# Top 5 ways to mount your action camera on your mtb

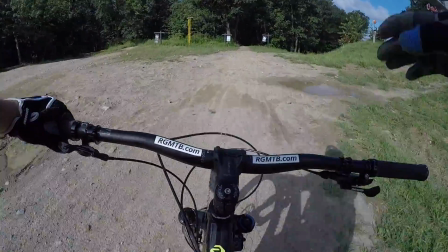Camera angles can make the difference between a boring video and an exciting one.
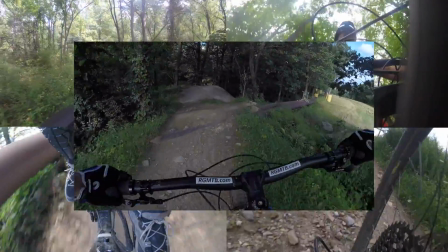That's why in this video, I show you my top 5 places I like to place my action cameras.
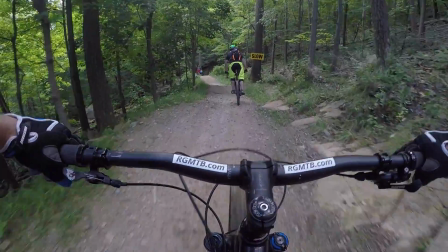Number 1. The gimbal. If your action cameras are the actors in your video, then the chest-mounted gimbal will certainly be the star.
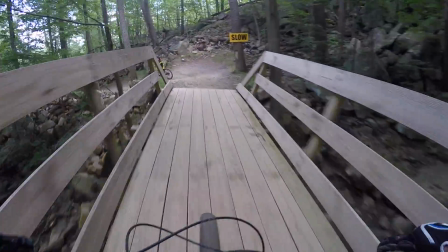Though they're pretty simple to use, here are a few tips I want to share with you.
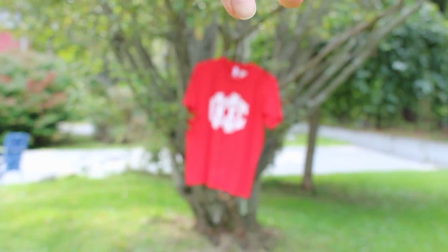First thing, think about tossing the GoPro style chest harness and picking up one from a company called Stuntman.
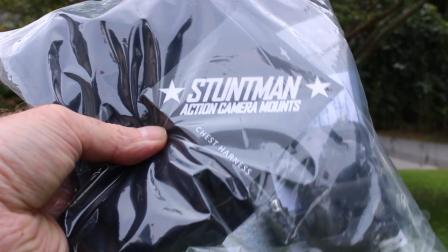The Stuntman harness has a much more secure mounting surface and is more comfortable to wear.
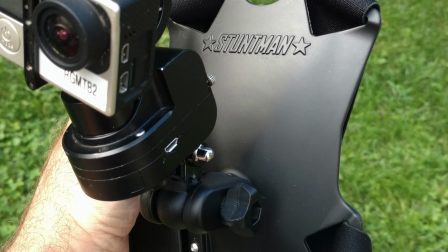My buddy at Trail Features did an excellent review on this product. I've placed a link in the description below if you want to check it out.
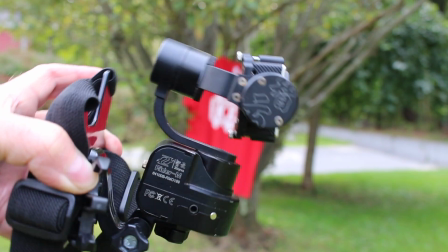Make sure you tilt your camera down when attached to the gimbal. This will help get your handlebars into the shot and keep you from looking like you're floating around in thin air.
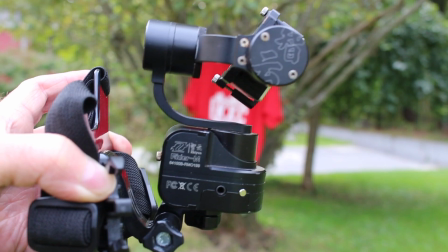This is extremely important when trying to shoot video descending down a very steep section of trail.
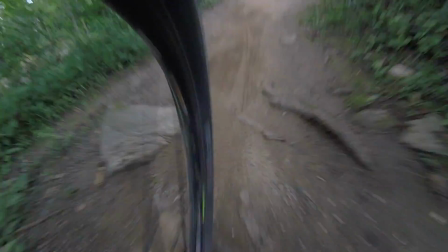Number 2. The fork mount. Every good film needs powerful supporting actors, and that's where the fork mount and the other angles I plan to discuss come into play.
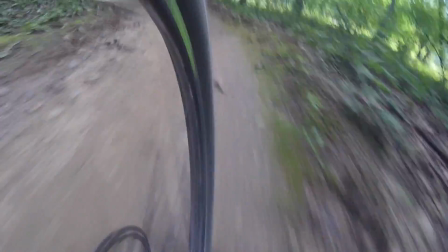Mounting an action camera to your fork can give you some pretty cool shots. I like getting the front wheel in some of my footage and the terrain that it's riding over.
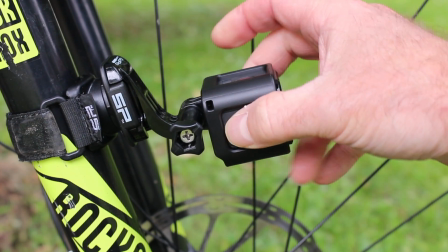My camera choice for these bike-mounted type shots is the GoPro Session.
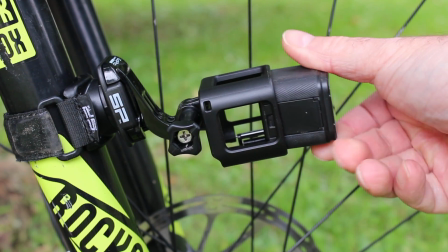That's because it's so easy to move around and reposition.
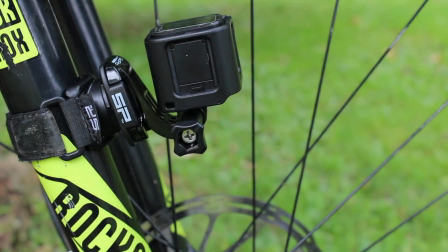When mounting your camera to your fork, you can quickly change your camera's position and now get some sweet footage of you behind the bars.
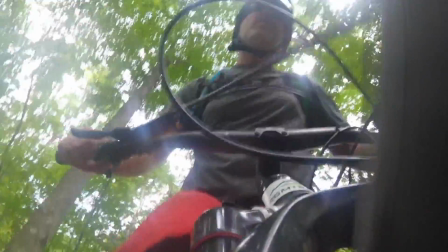This is another cool angle, and when there's some trees or a cool sky above, the image really shines.
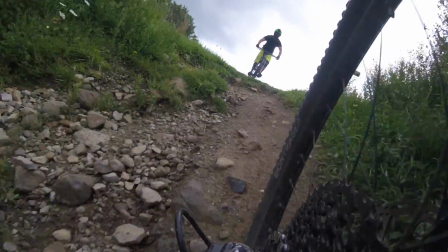Number 3. The Chainstay mount. Like the fork mount, the Chainstay mount can get some great trail footage.
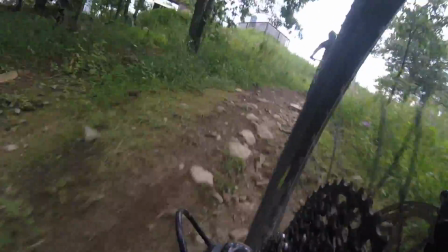I think what I like most about this angle is that it can really show off how steep sections of trail really are.
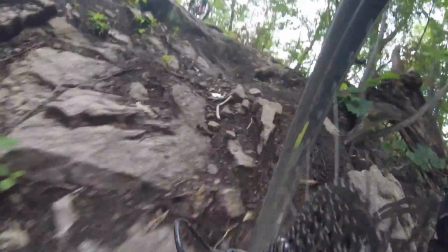Other camera angles can make hard sections look too easy. This section can show people that these trails are pretty sick.
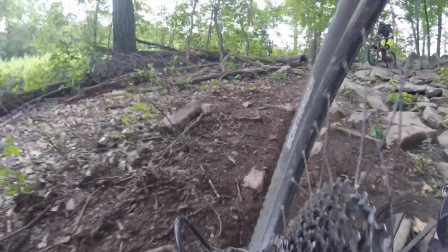As an added bonus, you can get your rear derailleur and cassette into the picture, and that just looks cool.
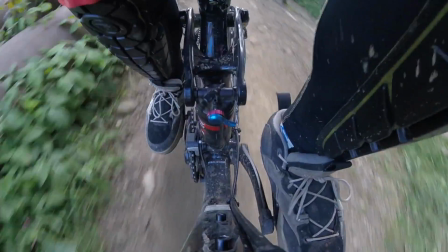Number 4. The suspension mount. Anytime you can add some extra footage of your bike working hard is a good idea.
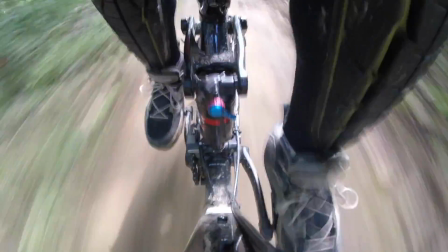Mounting a camera near your rear shock, if you have one, shows your suspension moving around. Though not an angle to show for a long time, small clips really look great.
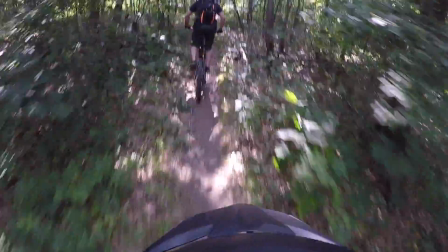Number 5. The helmet mount. Even though I use my gimbal for most of my forward angle shots, the helmet still has some great use.
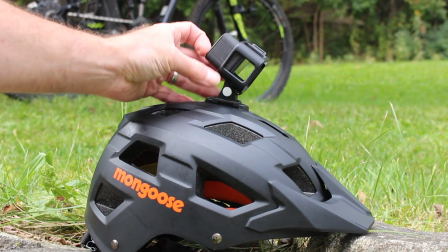When mounting the camera to the helmet, make sure to tilt the camera down so to include the visor.
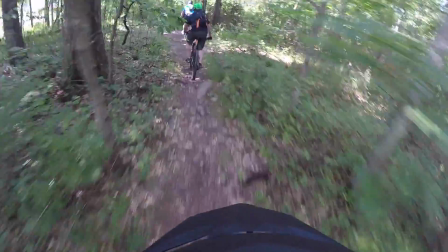This just looks cool and gives people the feeling like they're actually riding with you. Next, turn that camera around.
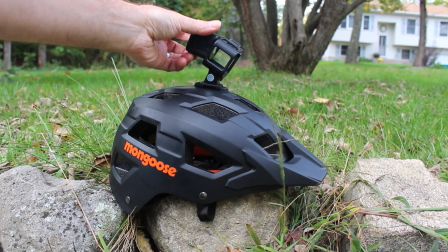This angle is great for getting riders that are behind you. Again, this is where having the Session really makes it easy to switch things around.
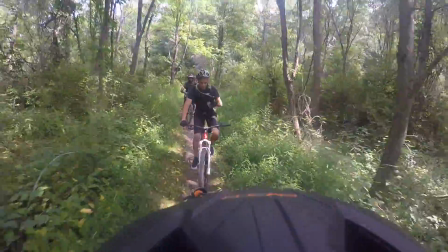Don't forget to tilt the camera down, or all your footage will be of the sky and not your buddies.
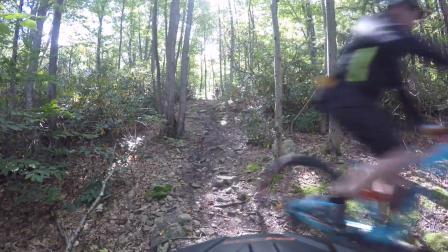The other great thing about the helmet mount is that it's very easy to stop riding and take your helmet off.
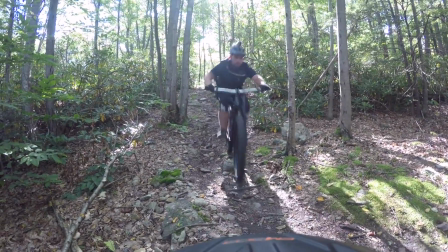This way you can get some cool shots of your friends riding on some of the sections of the trail while pointing the camera right at them.
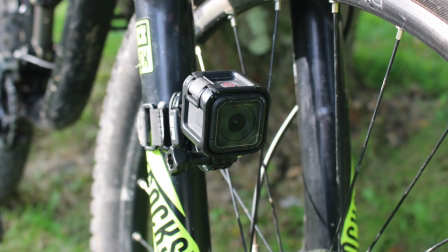So there you have it, my top 5 places I like to mount my action cameras. Did I miss any other cool places to mount a camera?
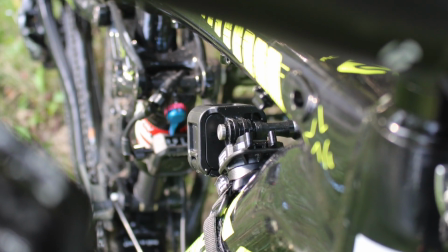Let me know in the comments. If you like this video, please give it a thumbs up and maybe even think about sharing it with your friends.
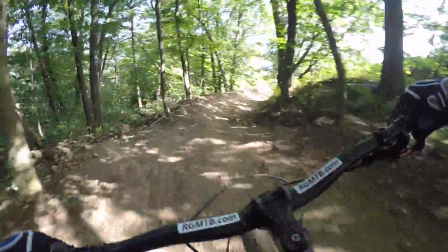I'll have links to all the gear that I used in the description below. Thanks so much for watching, keep the party on the pedals, and I'll see you on the trails.